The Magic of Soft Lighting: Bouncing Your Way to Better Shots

And welcome to Tailstaters. Today we're going to talk about lighting. What kind of lighting? Well, the kind that needs a bluff bounce. What other kind is there? We are continuing on from our episode all about the bluff bounce, where I started to have the inclination to go off on tangents, which is kind of my thing. I figured on that day, I'm like, why don't I stop doing that? Because we only have so much time, and why don't we focus on the bluff bounce? I'm going to shoot more on the bluff bounce. And then I will come back and feature all of the things I wanted to talk about, which is the lighting design aspect of using big giant sources.
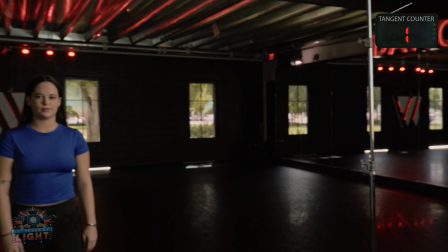32s
Molly was kind enough to come back out and be our model. Specifically, we're going to talk about modifying, shaping, and basically telling the photons to go where you want them to go.
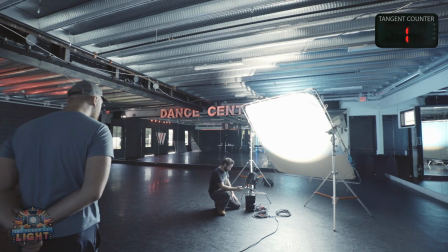42s
The bigger you go, the more the light's going to want to go everywhere. Getting that light to go where you want it to go and not where you don't want it to go. Yeah, I think you get it. We're using a 1200D. As our key, which is daylight only.
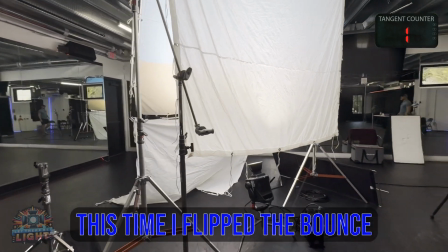56s
It's sitting in a turtle base, firing up into an 8x bounce, the bluff bounce, and then it's returning on the subject. When you're shooting, just to know the space you're shooting. If it's a movie, generally you're going to have a technical review. You're going to at least put eyeballs on all the locations and figure out what you can do, what you can't do, what's going to be a problem, logistically speaking. As usual, I'm off on a tangent, but you're going to figure out how to make your day less crappy and make things accomplishable and what you can do in the space. Here today, we're in a big open space. We don't have to be inhibited by the footprint we have.
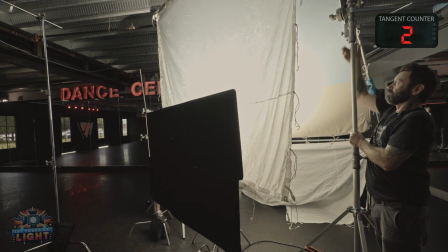88s
We've got a big 8x, we can put it in the room, we can go up to the ceiling. If we needed to put siders, bottomers, toppers, we have all the space to do that. A lot of times you don't, so you may need to scale this down to something more reasonable. You can build a book light out of a 4x beadboard, 4x diffusion.
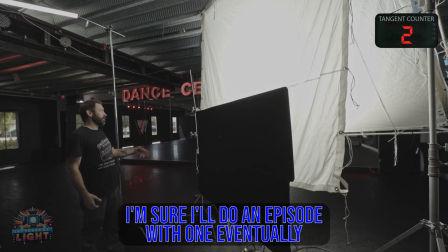104s
And one good thing to do is just, the easiest thing to do is to come on the other side of your light source and look at it.
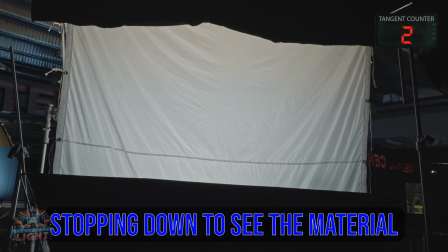109s
Do you see a point source? Do you see anything that's not just the wall of light? Anything you see that is not the wall of light is basically like a second source that's hitting both.
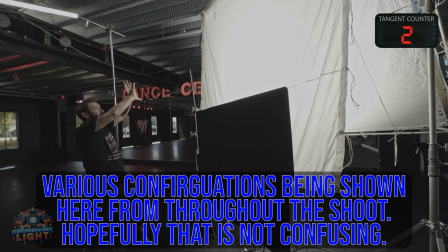118s
You got a harder and a softer, making an indirect light that is then bouncing back through the material. And so now this is the light source and the 1200 is just supplying it, if that makes sense.
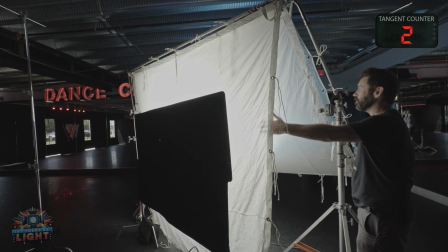127s
So now we're made, if you can see me, kind of a book shape, which is where the clever name comes from.
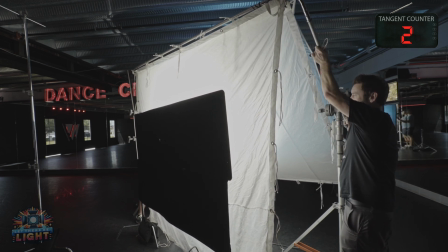133s
All right, let's put the tilt back. I think it was just a little, yeah, like that. All right, so here we are back again.
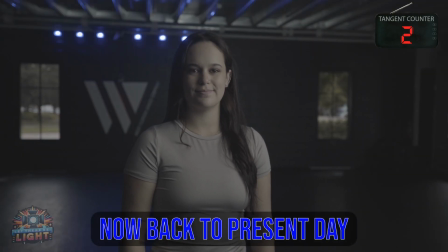138s
The last episode was more about the bluff bounce, and now we're going to get more into the lighting aspect of it and what we do to control all the spill that we may not want. We're in a room with black wall, black floor, but we also have mirrors everywhere.
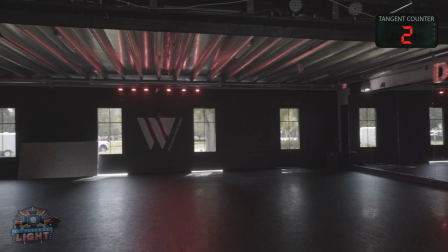153s
We have white on one side. So this time we've upgraded initially by adding an 8x solid on camera left just to block out the door,
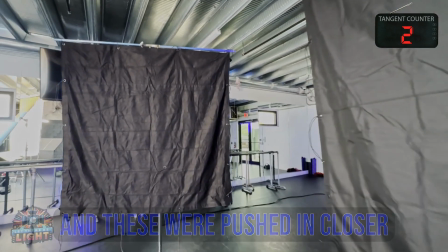161s
a 6x solid behind camera to block off some of the mirrors, and we have other things that are staged and we'll add as we go.
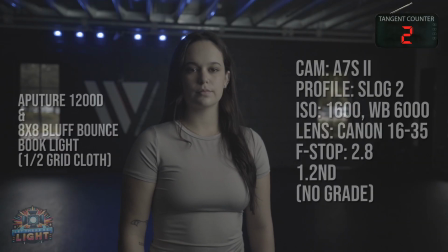167s
So for example, in this image, and I like this image kind of as is, I probably wouldn't change much about it.
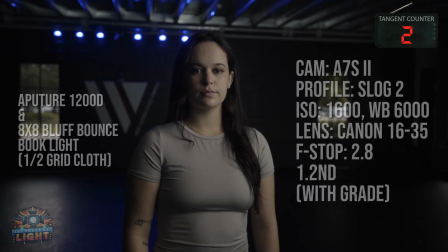173s
However, it might bother you that there's like a little metallic hit like right above her head.
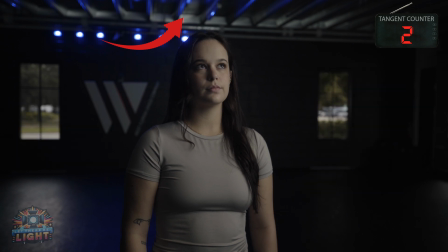177s
So we were gonna add, last time we had just a bottomer, this time we'll add a topper, and we'll add a sider on the other side because where she is standing, even though it is minor,
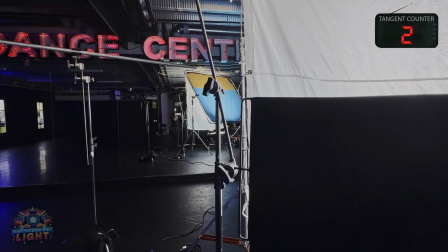184s
there is some light spilling from the key onto the mirror and back. I'm probably gonna cut out like 90% of this, but that's just how it goes.
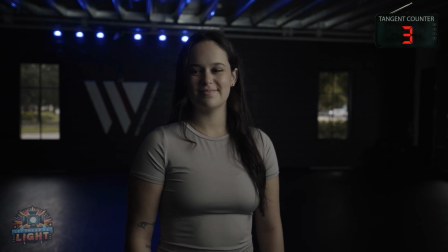191s
All right, so let's walk in the bounce first.
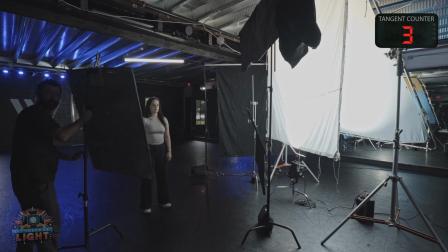193s
You know I like no bounce because it's more dramatic, but myself, let's see, coming off, coming back in.
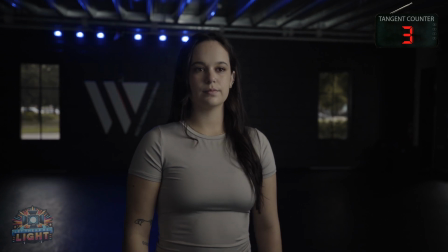201s
So now we're adding our own bounce. We're adding as much or as little as we want. And we've also added some neutral density to the camera.
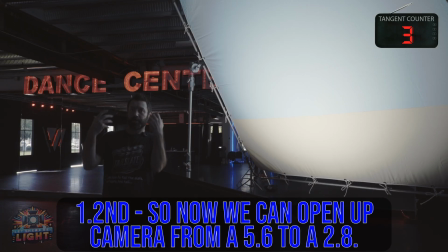208s
We do have our bottomers still in play. You don't necessarily want this wall of light just rushing entirely at them.
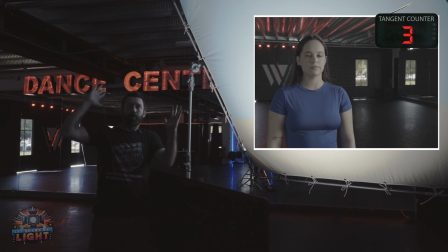213s
You might want that, you might not. You might want to start focusing it on what people want to look at, what you want the viewer's eye to go to.
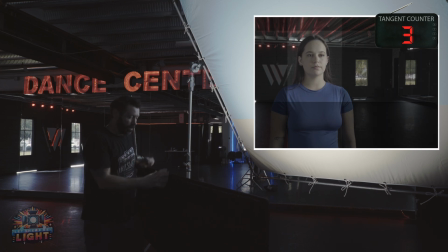220s
Depending on what they're wearing, if they're wearing a light colored shirt, you might want to bring this up and start to gradient, start to feather out the intensity and focus it more on their face or some other feature in the scene.
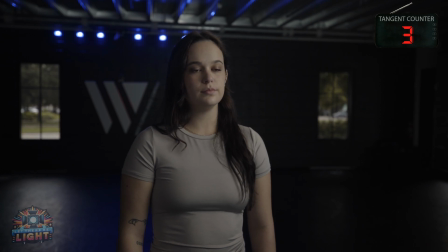231s
And one thing about the bottomer we talked a little bit about last time is that you can control how much of the feather is happening. So I'll try and do this while it's rolling.